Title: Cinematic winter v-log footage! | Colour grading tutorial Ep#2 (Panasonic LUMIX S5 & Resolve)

Hey folks, Ed here. Welcome to the second episode of my vlog color grading series.
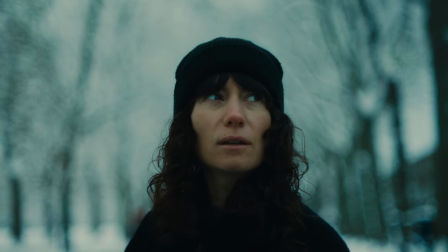Today we're going to be working in Resolve and we're going to be looking at grading a shot from a recent video called Snow Day.
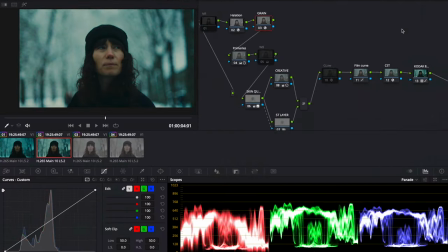It'll be linked somewhere here or in the description down below. Now the main principle of this tutorial is to sort of introduce the concept of knowing where you're going.
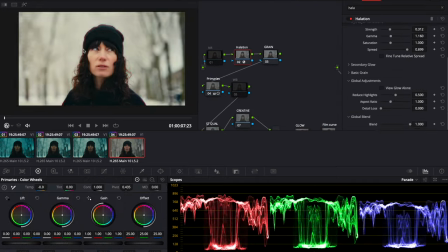So having an end result in mind and then sort of following your grading process and building out your node structure in order to achieve that.
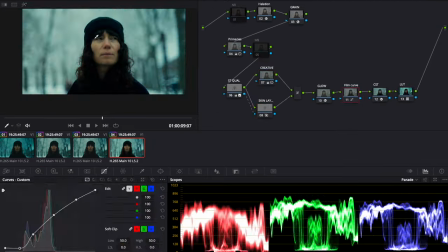In this case, we're taking footage shot outside on a LUMIX S5 during a sort of cold, wintry, snowy day.
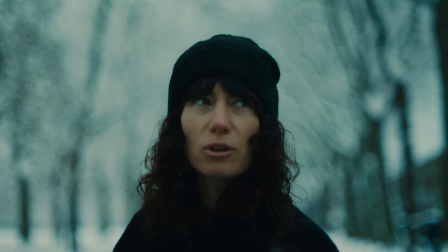And we really want to emphasize and push that sort of cold, grungy look through the process of color grading.
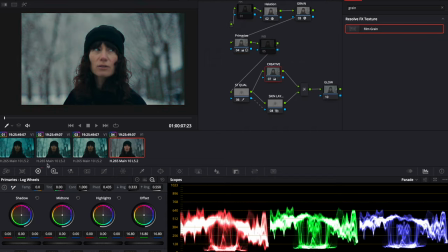So we're going to be adding some blue to the image, mostly pushing blue into the highlights. We're also going to be sort of pulling the exposure down a little bit. And to really sell that look, we're going to be protecting the skin tone from all of that at the same time,
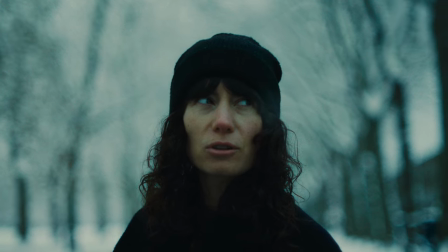which will really help highlight the subject and provide some really nice color contrast between
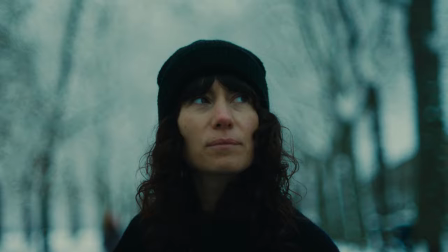the warmer tones of the skin tone and obviously the blue in the rest of the image.
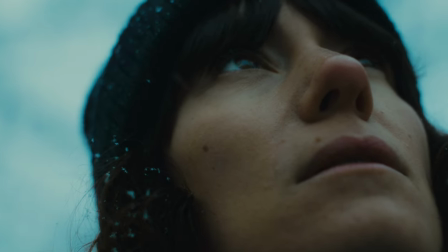I'm going to step you through what I did to achieve the look on my individual shot,
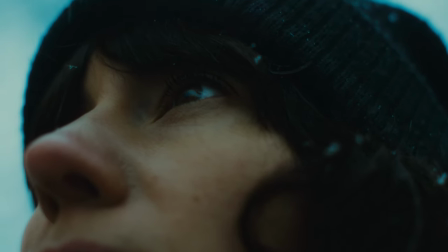but it doesn't really matter if you're not following along to every single tweak or change I make.
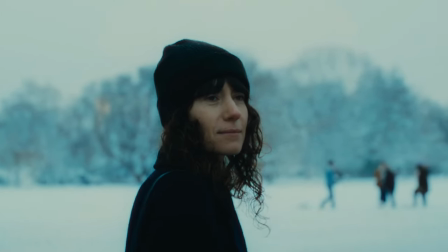What is important, I think, are the principles here, the node structure, what we're doing to build the look,
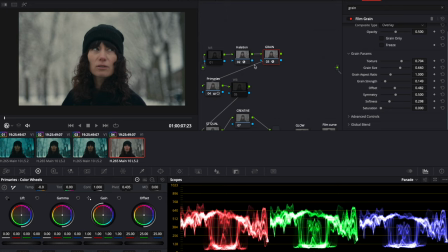so you can then take that away and apply it to your own footage and your own projects and ultimately experiment with it and transform it into something else. Obviously, if you do want to grade along at home, these clips will be made available as always for a small fee on my website, link in the description down below.
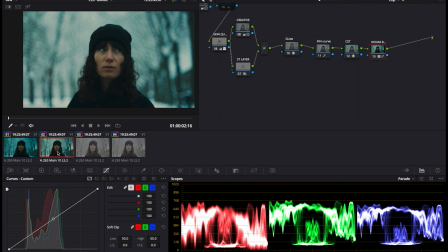So let's jump into Resolve now and get on with the tutorial. Okay, so this is the original graded image.
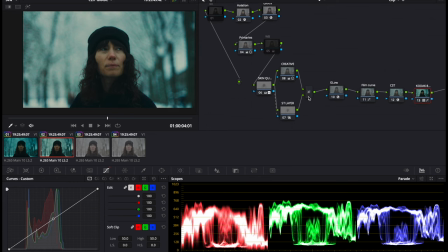You can see that the node structure looks fairly complicated, but it's not really. There's, you know, your basic correction process going in these two nodes. There's some halation and grain effects basically that happen first, and I'll explain why I've added them first in a minute. Then we just have a skin tone qualification
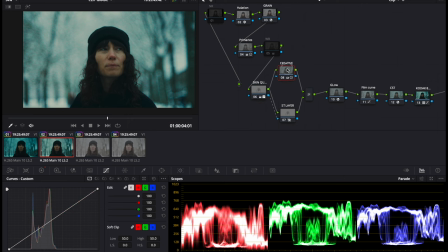and a sort of a creative node here, which is what's pushing that blue into the image. And then basically what we do here is through the use of a layer node, we basically just take that skin tone qualification and we layer it over that blue creative treatment.
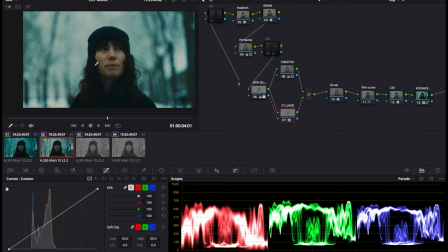And what that does, it just allows us to bring back that skin tone and protect it a little bit. And then through the use of this key tab, we can use the gain here to sort of blend the skin tone back into the image.
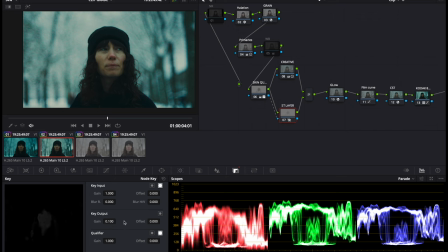So we can push a bit of that blue in from the original grade back into the skin tone if we want, and that helps sort of just blend that skin tone back into the look.
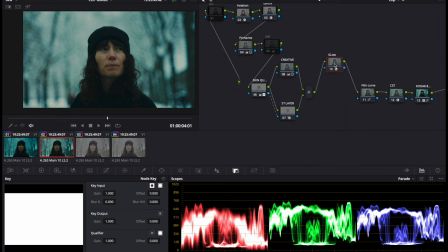And then we've added a glow, that's optional, I don't really need it, it just sort of adds a bit more boost to the image. We've got a film curve wrapping things up, and that just adds our contrast, you can see it down here.
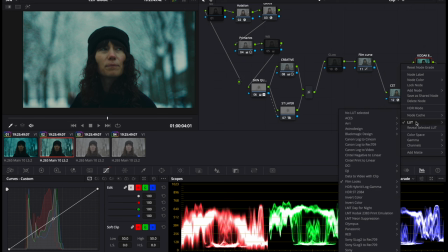And then we use one of DaVinci's built-in film LUTs here. We're using the Rec 709 Kodak 2383 D55, and that comes after a color space transform.
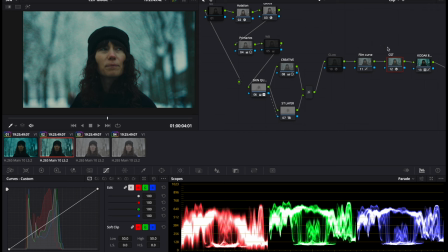Basically, the color space transform is pulling our original log footage into a Rec 709 space. So it's a bit like applying a Rec 709 LUT. But in this case, we're
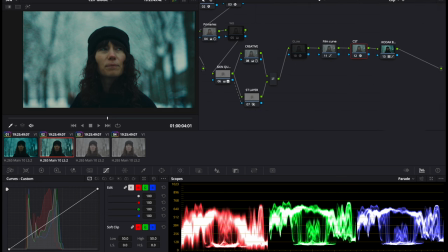changing the output gamma to Cineon film log, and that just prepares the image for the application of this film LUT that we're overlaying. And what we get from that film LUT is just basically a bit of crunch and effects on colors and saturation and contrast and stuff like that.
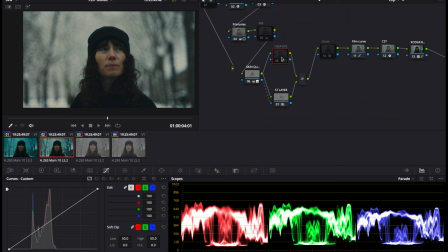And then the creative color treatment comes from this node here.
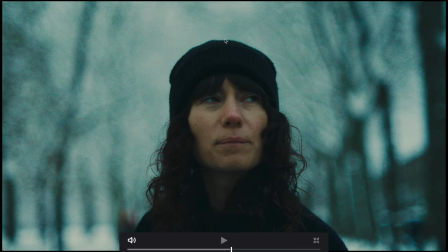And then if we also look, hopefully you can see it on YouTube, we've got quite a funky sort of saturated grain that's been applied to the image.